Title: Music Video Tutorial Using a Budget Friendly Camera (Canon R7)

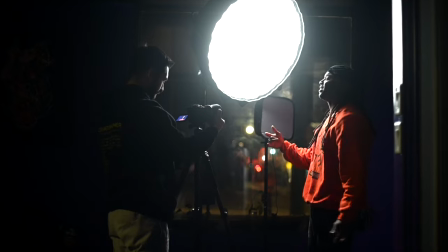[3:50]
So we just shifted the light maybe a few feet over Pimpton again is just gonna be facing forward and all I did is literally just shift the
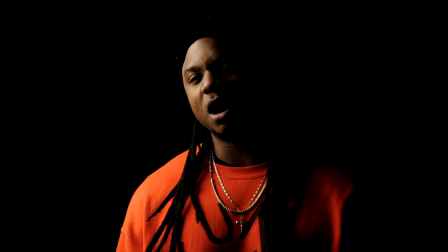[3:57]
tripod angle so we've got a few tripod shots now and that's like three separate performance scenes plus we had the handheld performance scene and then we're
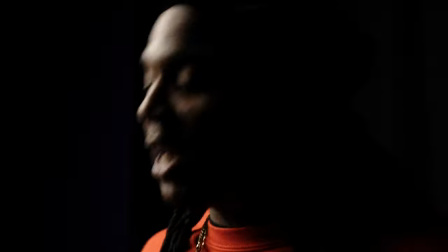[4:04]
gonna get a couple more handheld performance scenes in this same area same type of vibe just getting those really smooth type of shots this is more like a laid-back song so we're not going for like the really crazy non-ibis type of handheld shots trying to keep it really chill really smooth
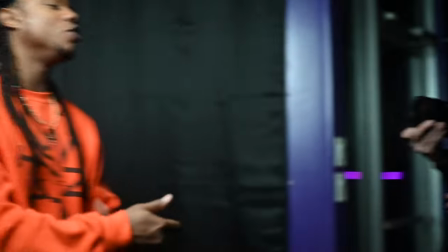[4:19]
and clean so we're just gonna run back and one more tripod shot here at this location and I'm shooting on the shadowed side of his face
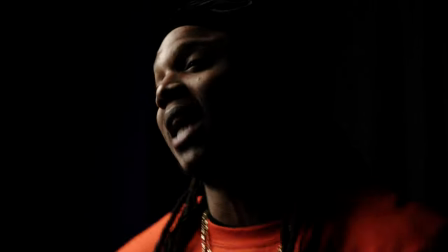[4:26]
so typically you want to be shooting on the shadowed side even for like corporate interviews you want to be shooting on the shadow side same thing goes for music videos it just looks a lot more I guess cinematic I hate using the term cinematic but it looks really really nice and you can see that fall off on the side of his face Pendleton's gonna sing the song again from very beginning to very end get that question a lot in the comments always run your performance scenes from beginning to end. So we're going to press play and I'll roll over some of the footage.
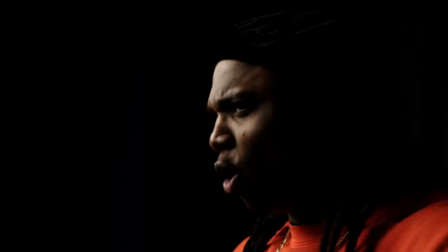All right so next performance scene here shooting in manual focus because I'm going to be doing a very consistent shot.
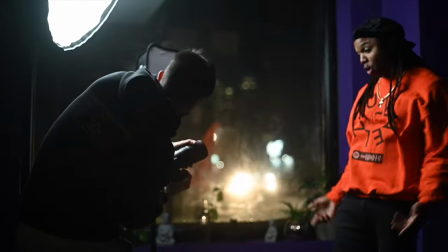[5:06]
So like when we are trying to milk an environment and just get as much footage as possible in one setting I usually stick to one consistent movement for an entire performance scene from beginning to end because if I want to change that shot type or that handheld movement I'll just do that in
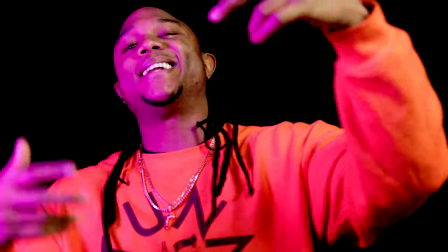[5:19]
the next performance scene so like the first performance scene I did handheld I was just kind of pushing in doing a little like Dutch angles here and there this
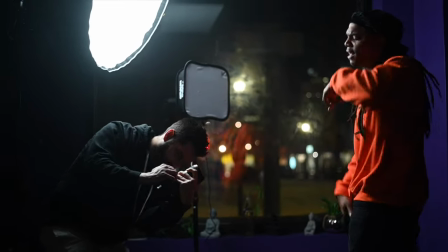[5:26]
one I'm gonna be really rolling the camera with the in body image stabilization turned on and it's gonna be this consistent motion just going
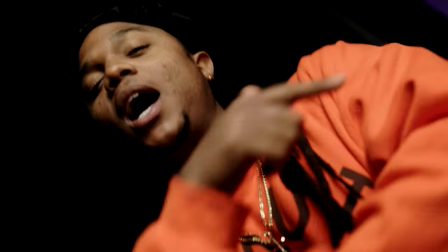[5:33]
in and out on Pimpton's face here it's gonna look really sick so we're gonna run back play back and get this next performance scene
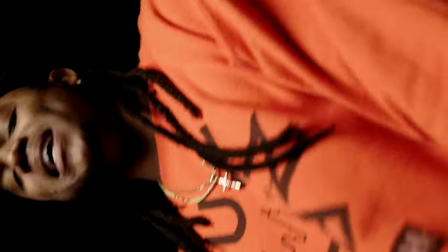Alright guys, so we are going to be actually switching our key light to the JVM SD80S. So these just recently came out. They're a bi-color light. They're super, super affordable.
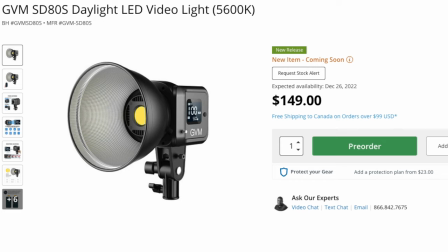[6:00]
I mean, for what, less than $300, you're getting a fully bi-color light, which means that you can adjust the white balance on here, the Kelvin setting. So you can go all the way from, what is it, $2,700 all the way up to, I'm assuming $7,500. Yeah, $7,500. So you get a wide range of bi-color light there, which is really nice. We're going to set this to 5,500 Kelvin. That's what we're going to set our camera to as well. And this is actually fairly bright. Now JBM also sent me their small light box here. A little bit of a process to set it up. It was a little confusing at first until I watched a video online really quick and then it all made sense. I would recommend just because of how small this thing is to literally just leave it pre-set up. And this also does come with an egg crate on the front too. So what this does is it basically removes light spills. So if I take this off, the light will literally spill all over the place, all over a background. If I place it on, it's going to keep the light like more on the subject and it's not going to spill behind the subject as much. So I like to have these, especially for shooting like darker scenes, just because I can really just focus that light on the subject. It's sweet that it actually does come with an egg crate. Most soft boxes do. And this thing's like pretty small.
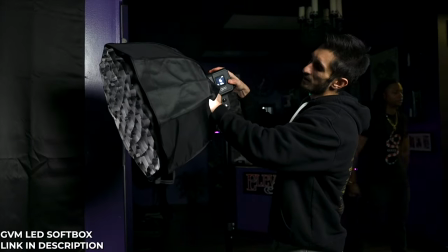[7:11]
Like we're gonna rig this up here see how soft it is usually the bigger the softbox the softer the light So this is pretty small.
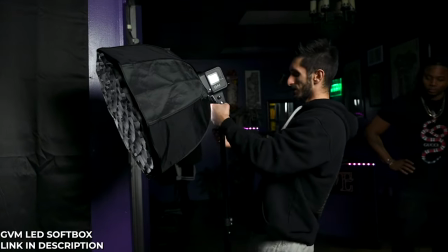[7:20]
We're gonna see how it looks we're gonna run a couple scenes with it I think it's gonna be perfectly fine.
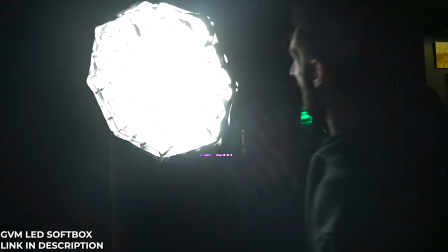[7:25]
Yeah, I kind of like it I mean, it's tiny full studio light.